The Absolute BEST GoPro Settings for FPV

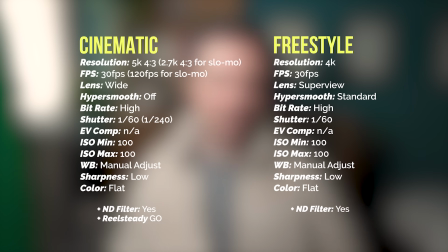[0:00]
Alright, I'm just going to get this out of the way. Here are the presets that I use on my GoPro when flying FPV. Feel free to pause the video, copy these, and try them out yourself. And if that's all you came for, then cool, you're all set.
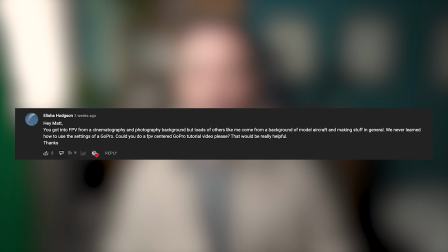[0:14]
You can probably turn off the video now. But there was one of you in one of my recent videos that caught my attention asking if I could do a full FPV-centered GoPro tutorial, explaining not only what my settings are, but why I've chosen them. Specifically, Alicia asked for a video that could help even those of you with zero camera knowledge who might have never used manual settings on a camera before, so that's what I'm going to attempt to do. I've decided to start right at the beginning and explain the significance of a few camera basics first, specifically resolution, shutter speed, frame rate, and ISO. If you already know all that and you just want to skip ahead, feel free to jump to here, but I do think that understanding these four basics first is really critical. I also think this might be one of the hardest videos I've made to date, so if any of you guys find this helpful, just giving this video a like and possibly subscribing would really help a lot. But anyways, let's get into it.
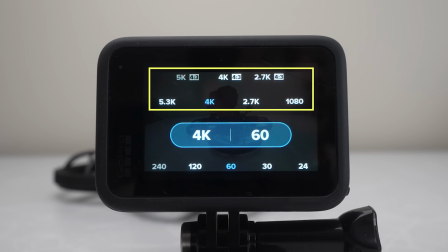[1:09]
These are the resolutions available on the GoPro Hero 10. And for the most part, the choice is simple. The higher the resolution, the more detail or quality you will have in your image. Here's an example of a clip in 4K resolution,
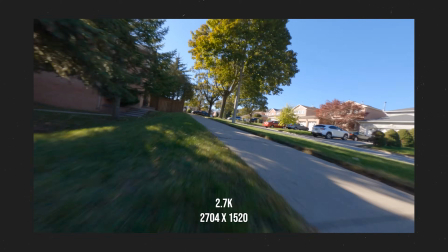[1:22]
now here's another in 2.7K, one in 1080p, and one in 720p.
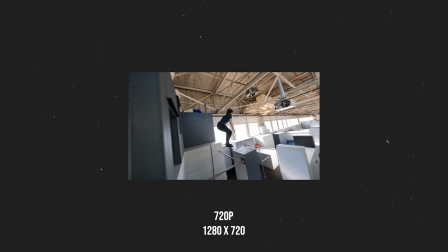[1:29]
Now 720p looks great when you're watching it on a small screen, like on your phone, but if you stretch it out onto a bigger screen, it starts to look pixelated. However, each GoPro will have some limitations for the options that are available at its highest resolution.
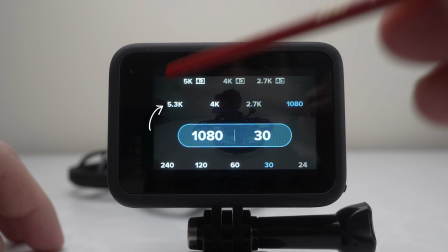[1:43]
As you can see, if I set my new Hero 10 to 5 or 5.3K, which is the highest resolution possible,
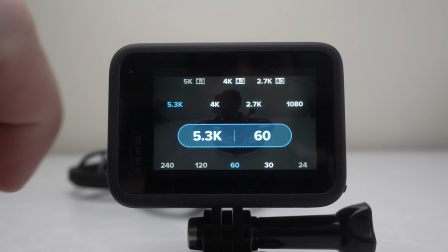[1:49]
it can film a maximum of 60 frames per second, and the widest camera angle available is wide.
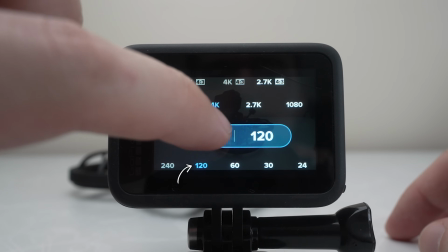[1:56]
If I lower that resolution to 4K though, I can now shoot up to 120 frames per second, and I get an even wider option called Superview. So depending on what you're shooting and what your preferences are, there are times where you'll have to sacrifice resolution in order to shoot at a higher frame rate or with a wider lens. Now the other thing you want to make sure of when choosing a higher resolution is that your computer is powerful enough to handle it. The more detail your image has, the tougher it'll be for a computer to process it, and it might make it easier for you to use 4K, 2.7K, or maybe 1080p because of your computer's limitations. So before you go out and film your epic footage, maybe do a test run first and make sure that you'll be able to work with it after. A bigger resolution is always better, but if you can't work with it afterwards, then what's the point? So next, what's the significance of frame rate? Well, a video is essentially a series of still frames that are played back quickly to create a moving image. The frame rate determines how many of these frames will play back per each second in your video.
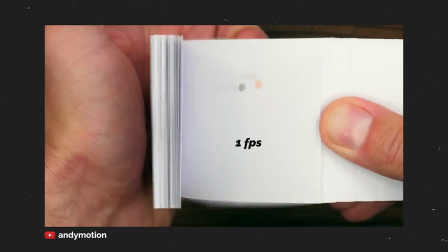[3:01]
If a video had an extremely low frame rate, it would probably look really choppy and would resemble more of a PowerPoint presentation.
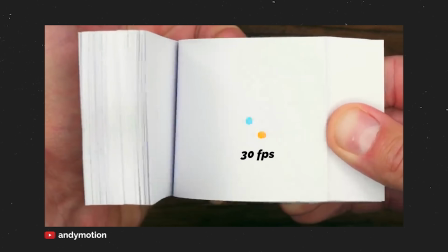[3:09]
The more frames you add into each second of that video, the more your movement will start to look fluid and realistic. Now, this example was a bit exaggerated and GoPros won't actually let us shoot at extremely low frame rates, but you will still notice that the higher frame rate you choose, the more realistic your footage will look. Now, this isn't always a good thing though, and just because something is more realistic doesn't mean it's more cinematic.
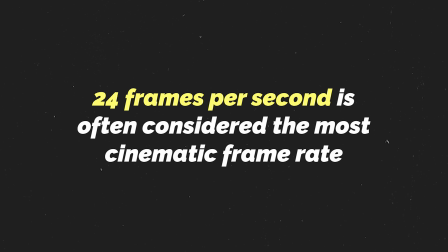[3:37]
In Hollywood films, around 24 frames per second is often considered the most cinematic frame rate,
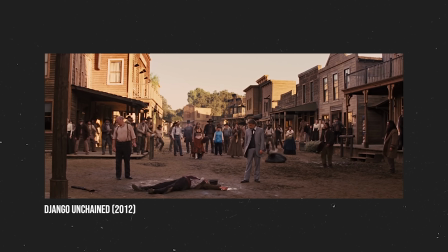[3:42]
and most movies that you've seen are shot at either 24 or 25 FPS, depending on the region.
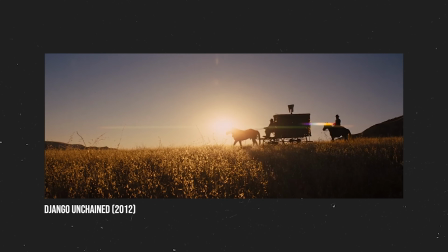[3:49]
For most situations, 24 frames per second provides a nice balance of clarity, while still not completely looking like real life.
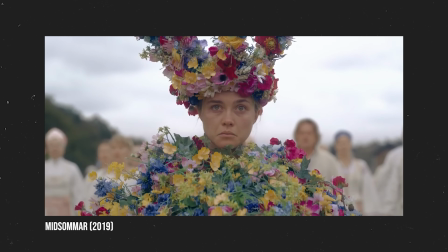[3:57]
It's a subtle difference, but it's one of the elements that give movies that magical film look,
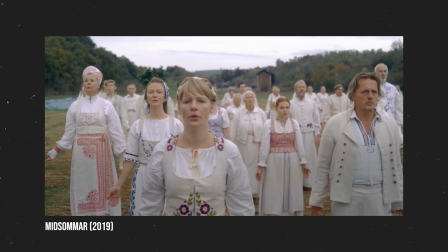[4:02]
instead of looking cheap like a soap opera or a home video.